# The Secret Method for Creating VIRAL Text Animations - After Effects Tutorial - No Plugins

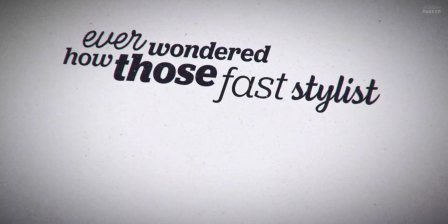Ever wondered how those fast, stylish text animations go viral on social media?
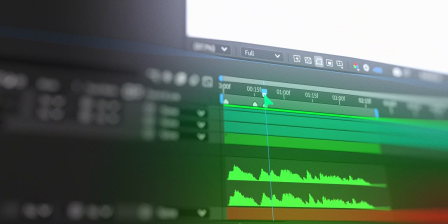In this quick tutorial, I'll show you how to create one from scratch in After Effects.
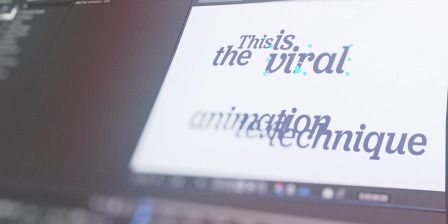No paid plugins. Just clean, pro-level motion that grabs attention.
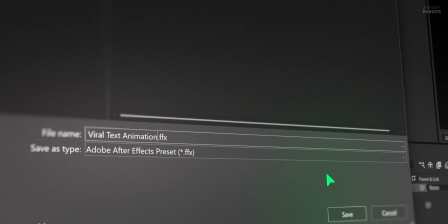Stick around till the end because I'll even show you how to save it as a reusable preset to speed up your workflow forever.
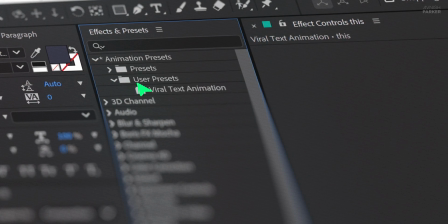Let's hit the intro.
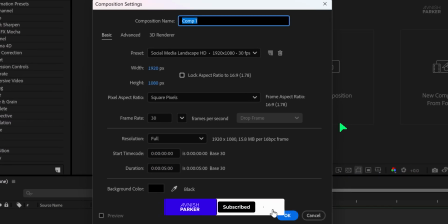All right, let's jump right in. Open After Effects and create a new composition. I'm naming it Viral Text Animation.
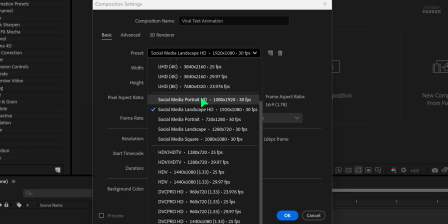You can use portrait presets if you're making content for Instagram or TikTok, but since we're creating this for YouTube, I'm going with a landscape format.
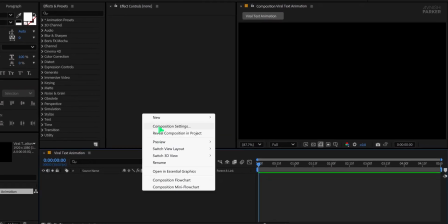Set the duration to 5 seconds, then hit OK. Now, create a new solid layer and name it Background.
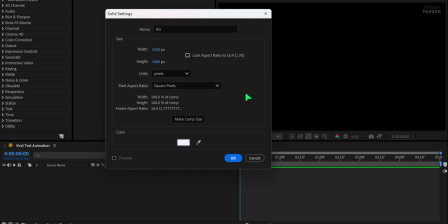Choose a soft light blue or white shade to keep the vibe clean and minimal. Next, go to the toolbar and select the text tool.
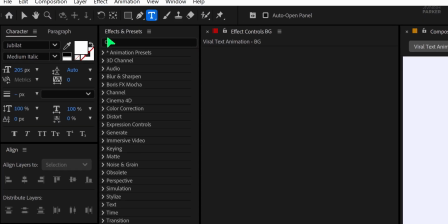For this project, I'm using the Jubilant font, starting with the medium metallic style because we'll be switching between different font styles later for a stylish, modern look.
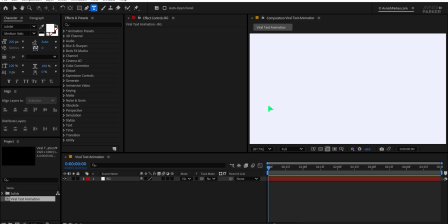Before we start typing the actual text, let's import our audio file. This will help us sync the visuals with the voiceover.
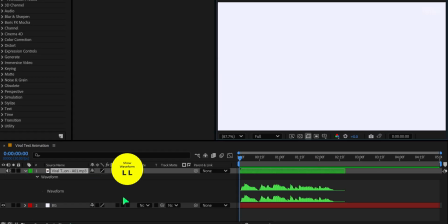Once your audio is on the timeline, press the L key twice to reveal the waveform, which shows where the beats or voice cues land.
This is the viral text animation technique.
Play through it and find the endpoint of the useful audio section. Press N on the keyboard to set the work area's out point so you can focus only on that duration.
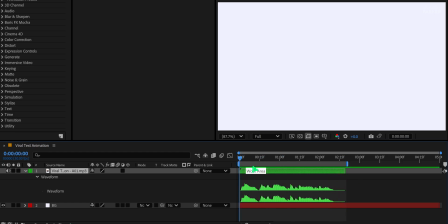Now it's time to start typing. Click on the screen and add your first word.
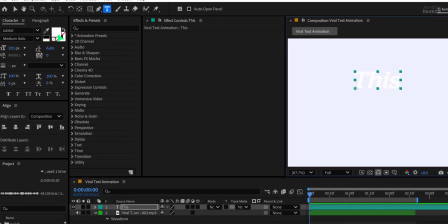Change the text color to a dark blue or near black to create contrast with the background.
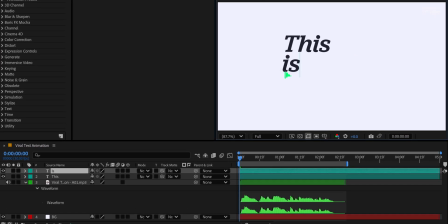Each word should be placed on a separate layer so you have full control over animation timing.
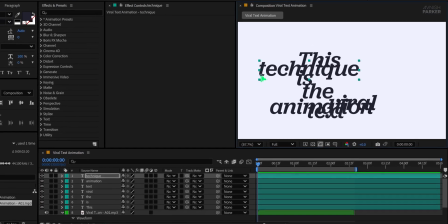Use Ctrl plus Enter to exit the text box after each word. Select the Move tool and align your text neatly across the frame.
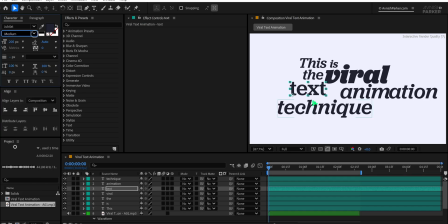For a more engaging visual style, mix up the font styles or even different font families to create variation and keep things visually dynamic. Align your text properly and this is how it should look so far. To add variety, I am using a different font style for one of the words.
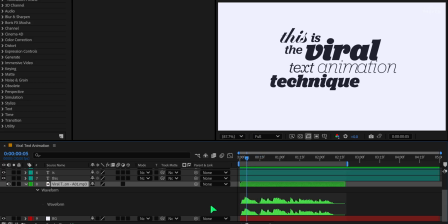Now let's make our workflow easier by adding markers for timing. First, make sure no layer is selected.
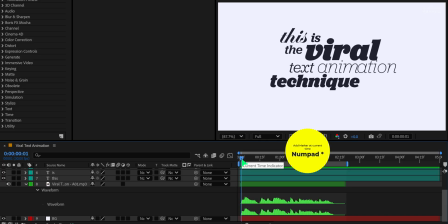Then press the star key on your number pad to add a marker on the timeline. Using the audio waveform as a guide, place a marker at each word's position in the voiceover. This will help you perfectly align each word with the audio during animation.
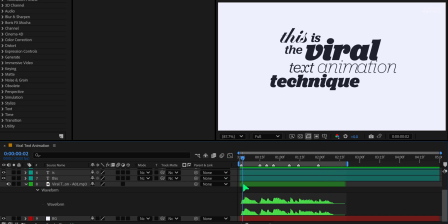This is the viral text animation technique.
Once your markers are in place, it's time to create a text animation.
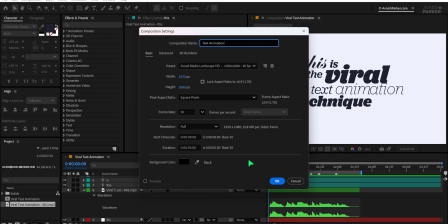Start by creating a new composition and name it text animation. Quickly add some text here.
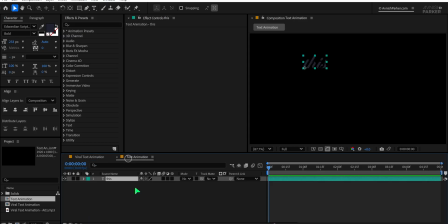You can copy and paste the text from the earlier layers to save time. Now let's animate it.
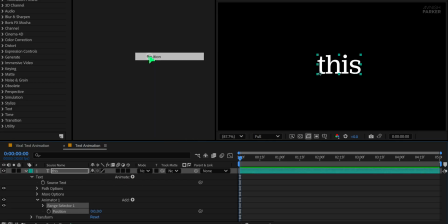Open the text layer, click on the Animate button, and select Position. Then click Add, go to Property, and choose Opacity. Change the position Y value to 120 so the text starts off screen.
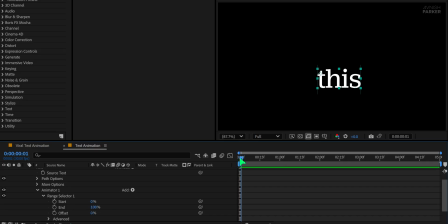Then open the Range selector and make sure your playhead is at the first frame. Set the offset to minus 100 and add a keyframe. Move to the 15th frame mark and change the offset to 100. Next, open the Advanced section, set based on the words, and change the shape to ramp up.
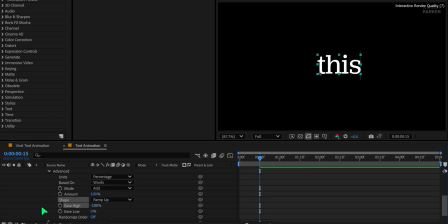Now set Ease High to minus 100 and Ease Low to 100 for a smooth flowing animation. Preview the animation and you'll notice a clean and fast moving text effect. Now reduce the opacity to 0% to create a subtle fade while maintaining speed.
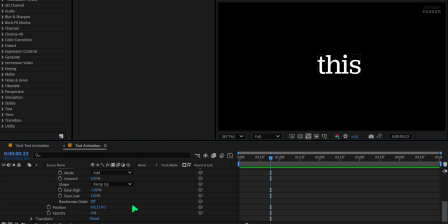We're using a quick text animation style so that the text doesn't take too long to reveal. Let's now animate the text out. Move the timeline to the 3 second mark. Select the existing animator one and duplicate it. Rename the first one to Animator In and the second to Animator Out.
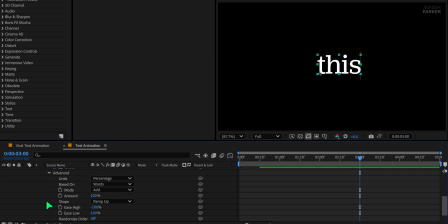Open Animator Out, go into the Range selector, then into Advanced. Change the shape to Ramp Down, keeping the other settings the same.
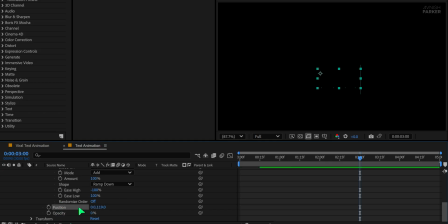Now adjust the position to minus 120 to make the exit animation look different from the entry. Select the keyframes for Animator Out and move them to the 3 second mark to time the exit animation properly. Now play the animation and you will see both in and out text transitions.
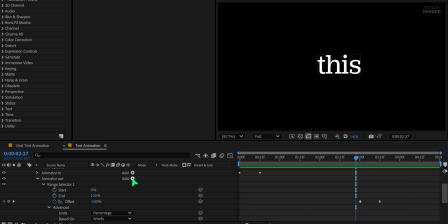Let's add more style. In Animator Out, click Add, go to Property, and choose Blur. Set the blur radius to 100 to give the disappearing text a smooth, fading blur. You can adjust the blur value based on your preference. Play the animation again.
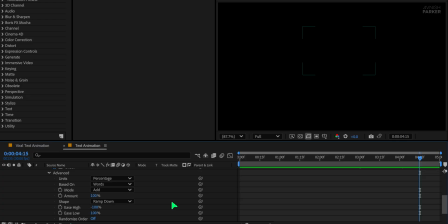It looks cleaner now, but still a bit too basic. To enhance it further, tweak the Ease High and Ease Low values to create a more dynamic feel. Finally, instead of having the entire word disappear at once, we want each letter to animate individually. Click on Randomize Order and change based on to character.
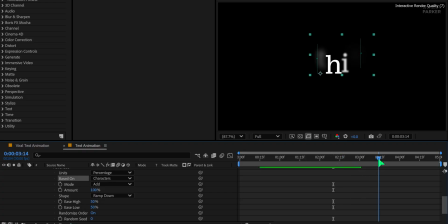This way, each letter will animate individually, giving the text a more dynamic feel. Now let's save this as a reusable animation preset. Select both Animator In and Animator Out.
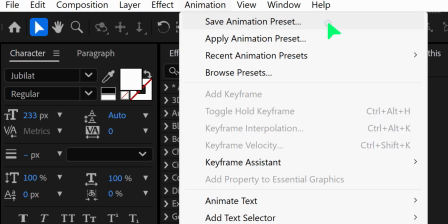Go to the Animation menu and click on Save Animation Preset. Don't change the location, just give it a name.
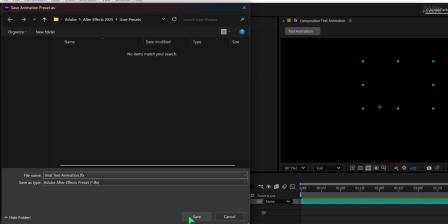I'm calling it Viral Text Animation. Hit Save. Now go back to your main timeline.
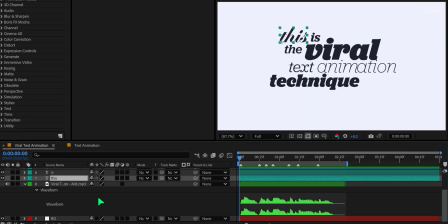Here, we need to apply the saved animation to each text layer.
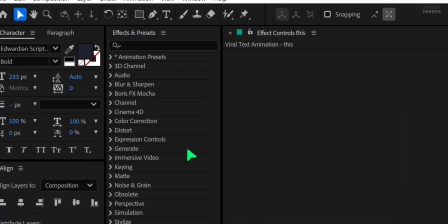Make sure you're at the first frame, then go to the Effects and Presets panel, scroll to Animation Presets, then User Presets.
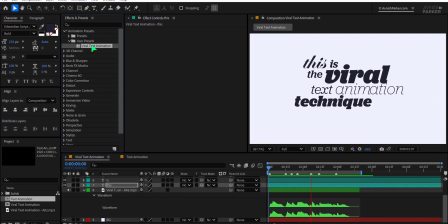You'll see the Viral Text Animation preset this you just created. Double-click on it, and it will be applied to the selected text layer. Perfect. Select the next text layer and repeat the same process.
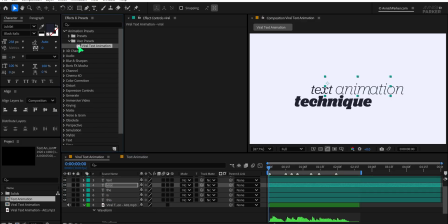Double-click the preset to apply it. You'll need to do this one by one for each text layer. Once all layers have the preset applied, preview your animation. You'll notice all the text layers are animating at the same time.
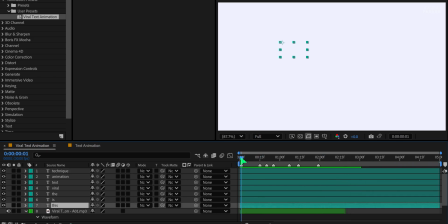To fix this and create a better flow, we will place each word at its own marker location.
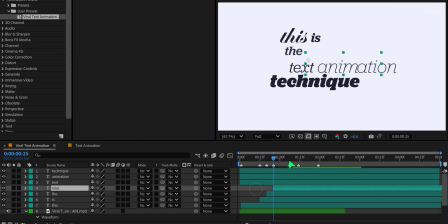This way, it will sync with our voiceover audio. This makes the animation feel more engaging and professional.
This is the viral text animation technique.
It's getting better, but we want all text layers to disappear at the same time.
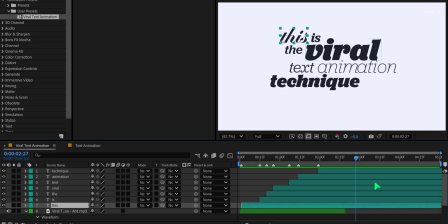To do that, select all your text layers and press U to reveal the keyframes.
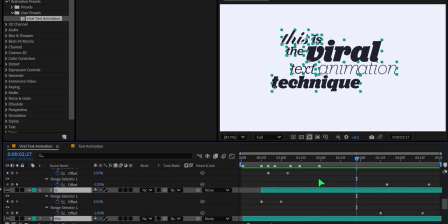Now toggle full screen by pressing the key left of the number one on your keyboard.
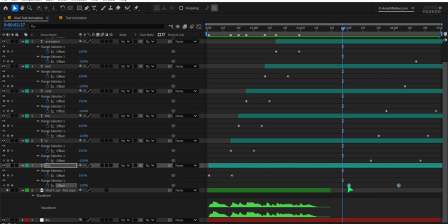With all keyframes visible, select the ending keyframes of each layer and align them so they all finish together. This will make every word disappear at the same moment.
This is the viral text animation technique.
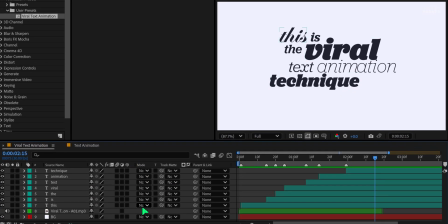Now minimize all layers to clean up the timeline. Select all your text layers again and turn on motion blur for each.
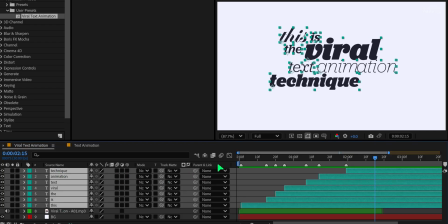If you don't see the switches, right-click in that section, go to Columns, and enable Switches. Also, turn on the Global Motion Blur button at the top of the timeline. This will add a smooth finishing touch to your text movement.
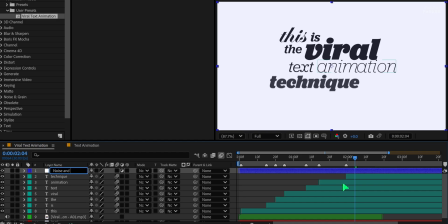Next, create a new adjustment layer and name it Noise and Glow. Go to Effects and Presets and search for Noise.
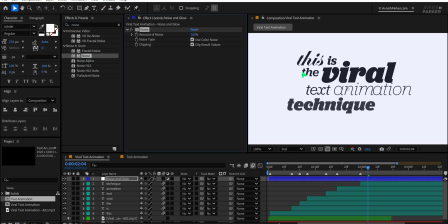Apply it to the adjustment layer. Zoom in to view your text clearly, then increase the noise amount to around 23%.
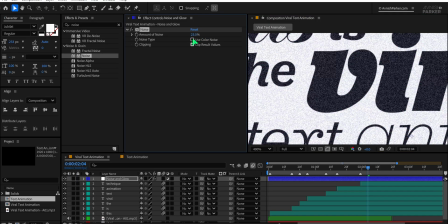Uncheck the Use Color Noise option for a cleaner effect. After that, lower the noise to around 14% if it looks too harsh.
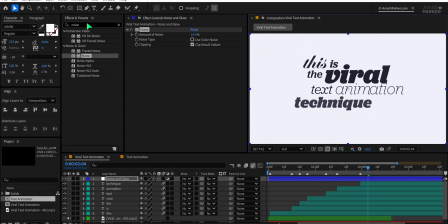Finally, fit your comp to 100% to review the final look. Now go to the Effects and Presets panel again and search for Glow.
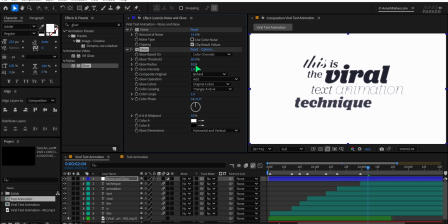Drag and drop it onto the adjustment layer. Zoom in so you can clearly see the changes on your text.
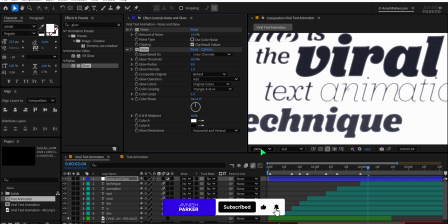Now adjust the glow radius to around 8% to give a subtle glowing effect.
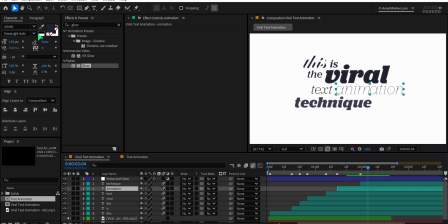Some of the text may look less visible after this, so select those specific text layers and increase the font weight to make them more readable.
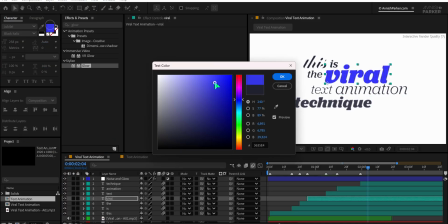You can also experiment with different font colors, especially for the bold text, to highlight specific words or create contrast.
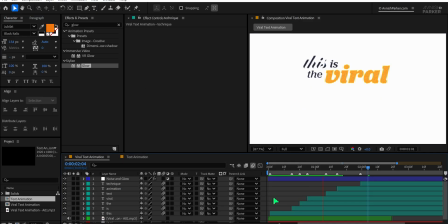I'm just changing the color here for demonstration purposes, but feel free to use what works best for your design. Personally, I don't prefer this color combo, but it's all about experimenting. Now let's refine the noise effect.